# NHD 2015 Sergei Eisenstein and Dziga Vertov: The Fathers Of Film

Film. Moving pictures. Movies.
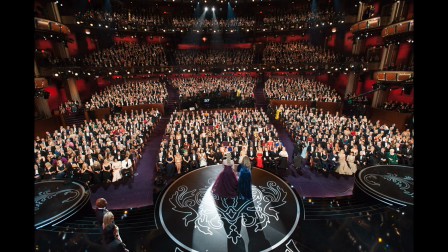The art of film has expanded to be one of the most widely recognized, widely loved mediums in our lives.
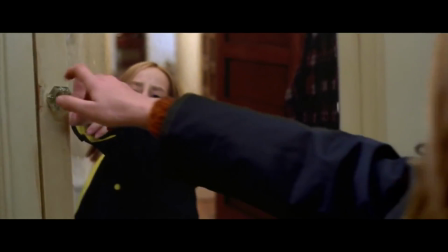However, many people know very little about the origin of film and how movies are made.
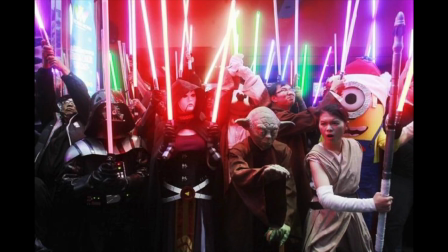To understand the art of film and its influence, you have to go back to Soviet Russia of the 1920s.
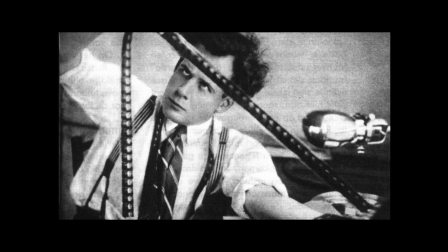Say hello to the most influential filmmakers of all time, Sergei Eisenstein and Dziga Vertov, the fathers of modern film.
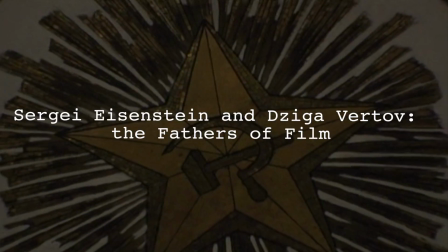Sergei Eisenstein and Dziga Vertov were two of the most influential filmmakers in Russian and world history.
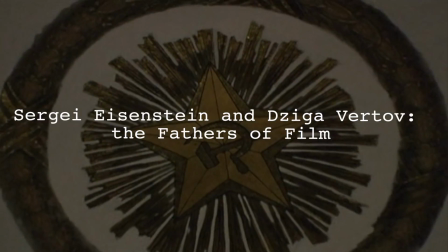Despite living in the communist Soviet Union in the 1920s,
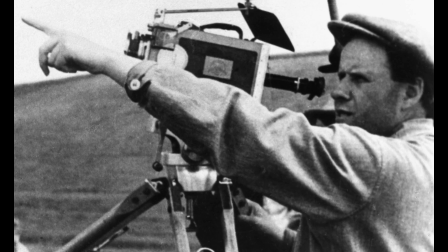they both were able to explore new film techniques such as the theory of montage and kinopravda, or film truth.
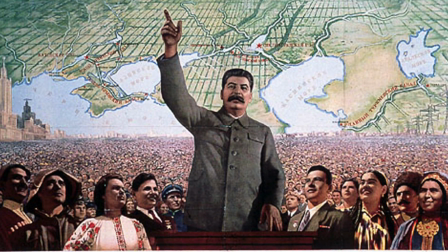They encountered difficulties completing their artistic vision while meeting the requirements of their oppressive government.
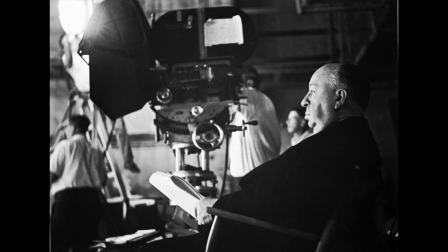Lastly, they exchanged their filmmaking ideas with the rest of the world, influencing filmmakers for decades to come.
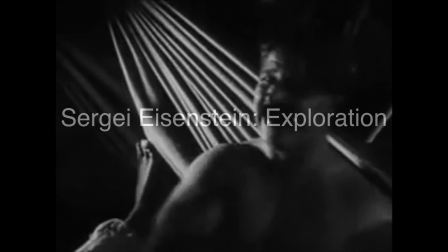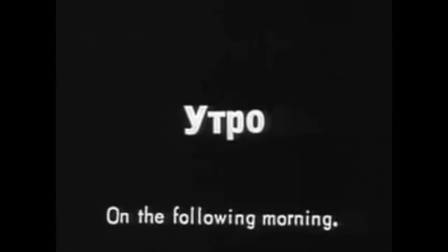Though many people may not recognize these films, they are widely regarded as some of the best of all time.
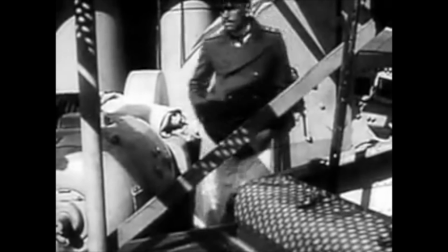And without them, we would not have many of the film techniques used to create the films we love today.
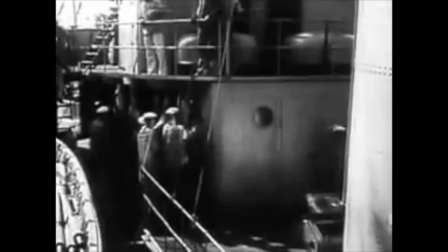They are the work of Sergei Eisenstein, the Russian film teacher and perfecter of the Russian theory of montage. Eisenstein was the most brilliant teacher of film.
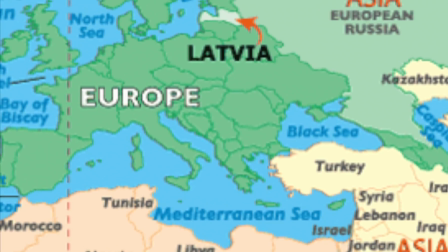Sergei Eisenstein was born in Riga, the capital city of Latvia.
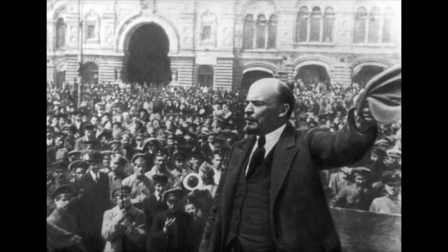He grew up in communist Russia, and his native country had a large influence on his later career.
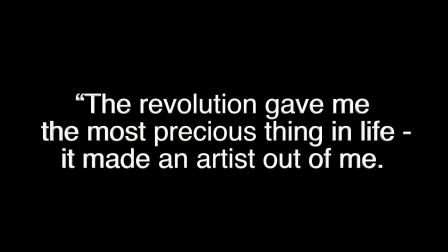The revolution gave me the most precious thing in life. It made an artist out of me.
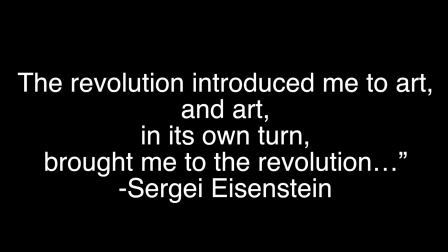The revolution introduced me to art, and art, in its own turn, brought me to the revolution.
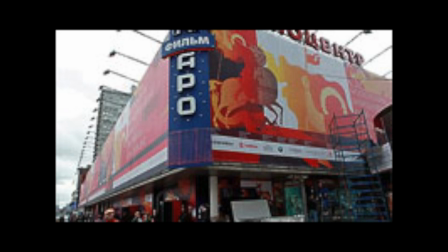Eisenstein worked as an actor and in movie theaters, and here was fascinated by the art of film.
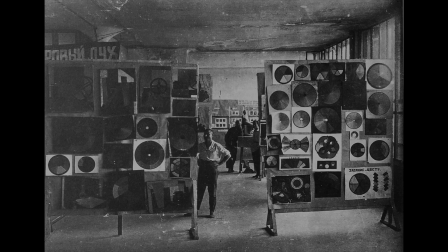He left his life as an actor to pursue filmmaking and directing. Eventually, he found a job at the Russian Institute of Film.
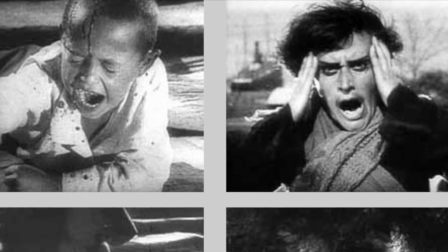Here, he explored the new film technique of montage.
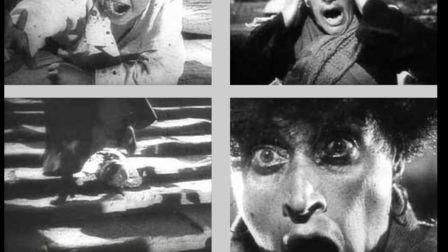The theory of montage suggests that stitching two images together can create a third, new idea.
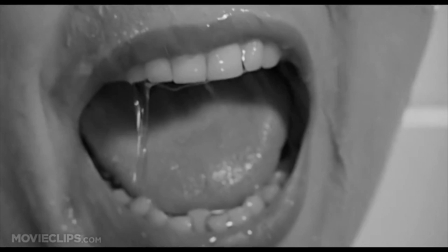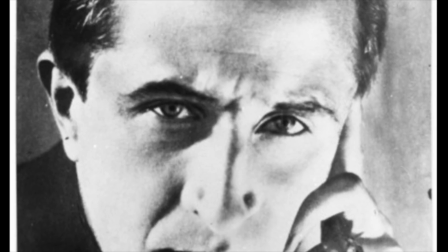The Moscow Film School was exploring many new ideas and theories about filmmaking.
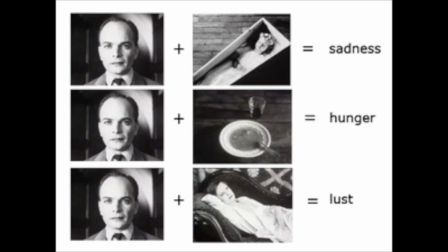Chief among them was Lev Kuleshev's idea that the meaning of a film comes as much from the sequence of the shots as the things in the shots. A good example of this is an experiment that Kuleshev conducted where he took a shot of a man looking confident,
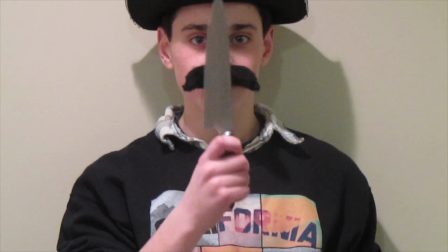a shot of a weapon, and a shot of the same man looking afraid.
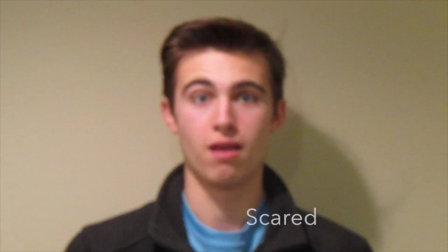By rearranging these shots, the audience can view the man either as brave or as a coward,
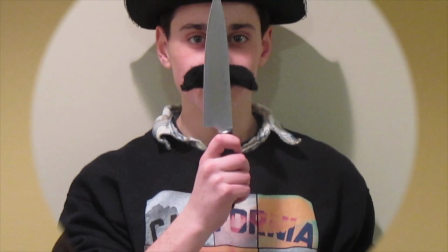thus demonstrating the power of editing and getting a response from the viewer.
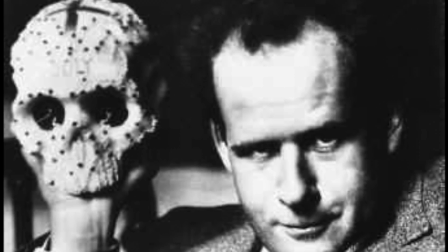This theory would become the basis for the theory of montage, which Sergei Eisenstein would explore so heavily throughout his filmmaking career.
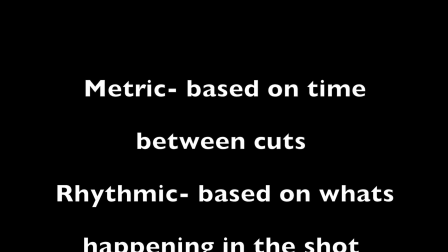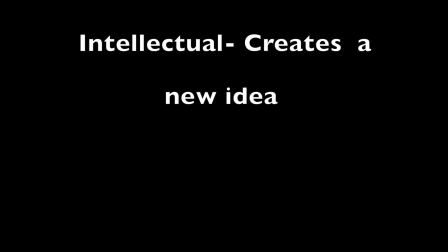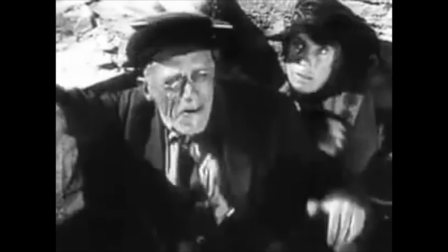The most complex and most important of Eisenstein's methods of montage was intellectual montage.
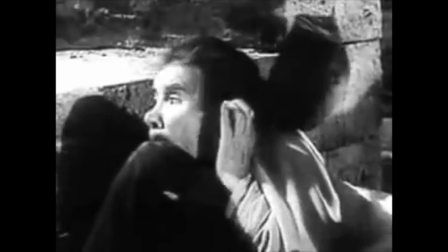It was through this kind of montage that he would use cinema to influence the way people think and garner mass support for the Bolsheviks.
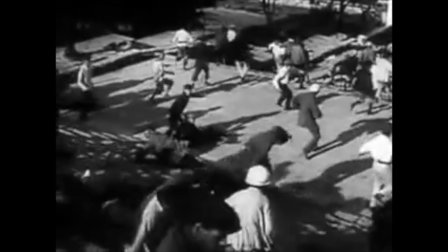The basis of Eisenstein's montages was the idea of thesis and antithesis.
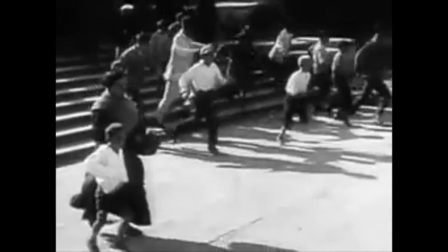A thesis is one idea, and an antithesis is a different or conflicting idea.
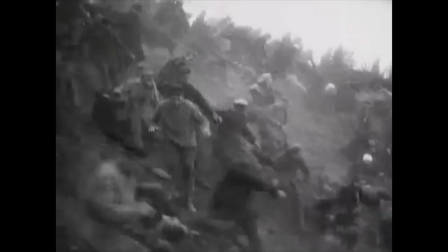The intellectual montage being the synthesis of the thesis, I suppose, the thesis of art, the antithesis of science.